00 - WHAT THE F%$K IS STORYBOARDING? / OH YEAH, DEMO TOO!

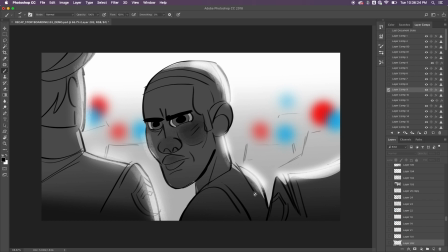[16:04]
So close-ups are pretty much the thing that you could use towards the very end where once you've established the environment once you've gotten a sense of where the character is in
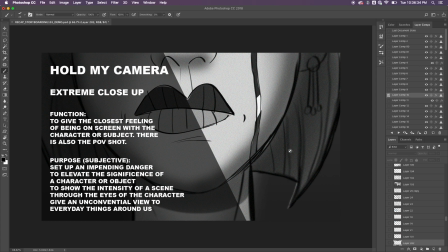[16:12]
then you can utilize close-ups to really hammer home you know your emotional beats and then you have lastly an extreme close-up so the function to give the closest feeling of being on screen with the character or subject there is also the pov shot so
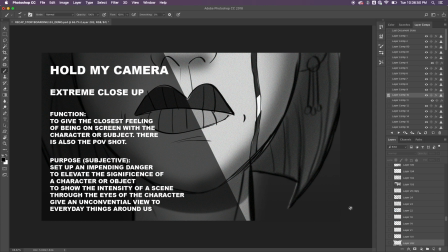[16:31]
again you know with the extreme close-up it could be you know a really detailed close-up of a certain object or character we also have the pov shot where and this is what i'm talking about next where you emphasize solely on an important detail that is important with the narrative or drama
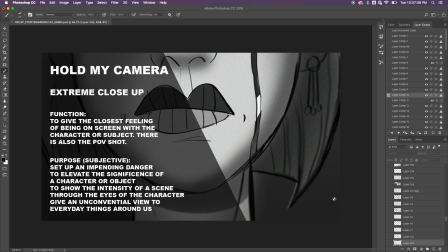[16:47]
of the story you're telling so the purpose of it is to set up an impending danger to elevate the significance of a character or object to show the
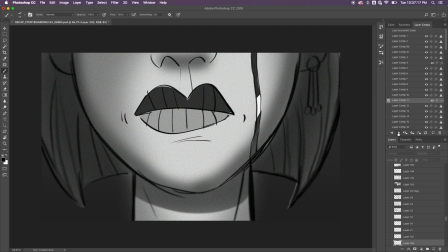[16:55]
intensity of a scene through the eyes of the character give an unconventional view to everyday things around us so in this shot here you can see that this you know this woman has endured some kind of trauma because as you can see there's blood trickling from her face and again we can have
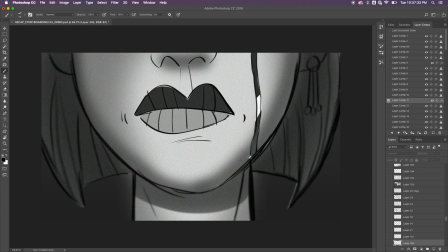[17:13]
a close-up of her face but in the end the one thing i want to focus on is her her the lower part of her face emphasizing and representing visually this trauma that she's just endured and that can be very powerful it's having these extreme close-ups to help emphasize certain points that
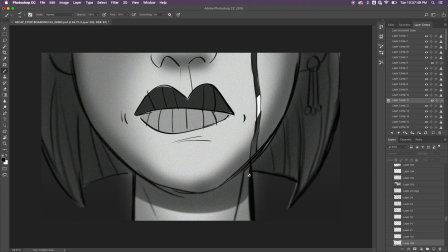[17:28]
you wouldn't really see naturally in the real world and this is stuff that again these are tools that you can use to emphasize dramatic story points and not just have them be checklists off of filmmakers guide where it's like okay we we did all this coverage that's it without ever digging deep into
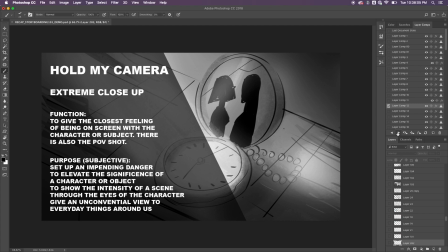[17:43]
why you're choosing these shots that's the main thing why are you choosing these shots to get the the response that you want you need to have intention and again like i said extreme close-up but again this is what we would call an insert shot and the function of is to give the
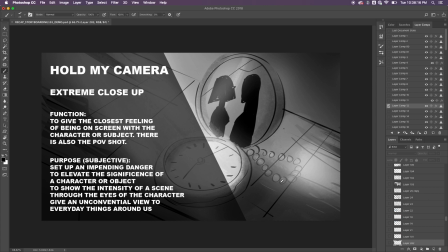[17:59]
closest feeling of being on screen with the care oh this is actually what i just repeated but again the same thing
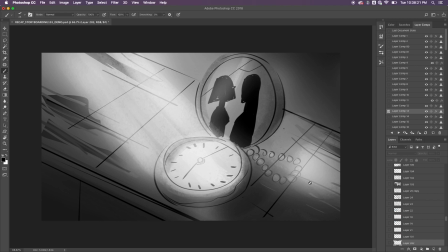[18:04]
applies to here where with an insert shot you're solely focusing on an important detail so for example this locket this has significance because this is almost throughout taking up the entire camera
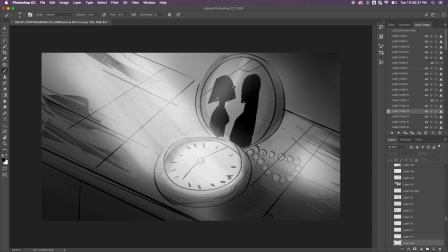[18:17]
frame and that's a really important thing to notice too is especially in certain story moments you want to be able to have these shots make it very clear for the audience and say hey this is important i need you to look at this and remember that later as the story goes on now
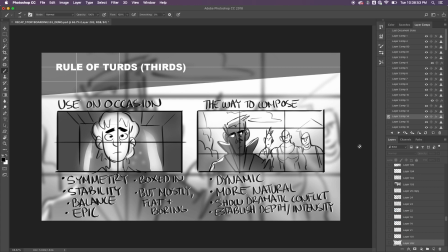[18:31]
we want to rule of thirds very you know i'm not going to go too much into detail because it's pretty self-explanatory if you guys want more more information or more in-depth look into rule of thirds uh you know let me know and then i can make a video about that but
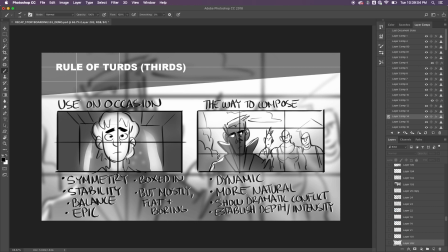[18:45]
again rule of thirds is basically how to set up a camera how to set up your shots in a very dynamic way so i had this here too because you can use this on occasion so a lot of times you know in schools or you know in in fundamental instruction by other professors
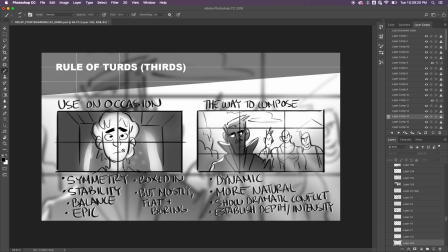[19:01]
or filmmakers they say that you shouldn't frame your character at the very center of the frame and i would say use this on occasion because it's not fair to say don't use this because in a way kubrick stanley kubrick made his whole career off of staging characters in the very center of the
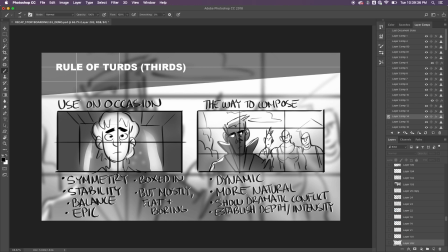[19:18]
frame so use this on occasion and here here's what i wrote down in terms of what it uh you know a centered composition represents so using a center composition can be good if you want to emphasize symmetry stability balance or a sense of epicness if you're trying to set up a character before
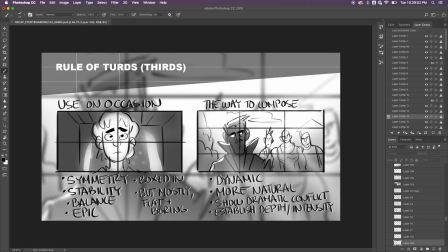[19:34]
an epic battle you can also feel boxed in but for the most part if you're not using this shot for these intended purposes it'll come off flat and boring and you're not gonna you're not giving yourself enough flexibility to experiment with other types of shots so use use it on occasion they'll use
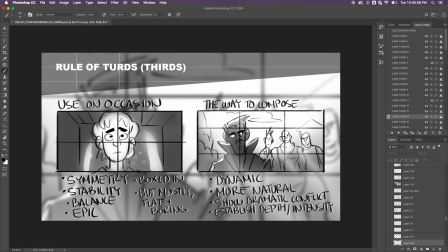[19:50]
it a lot because in the end you're not really providing any variety or any sense of entertainment or drama with these kinds of shots and it'll bore the audience so here's a way to compose again this is a tool they call it a rule but in the end it's it's a guide for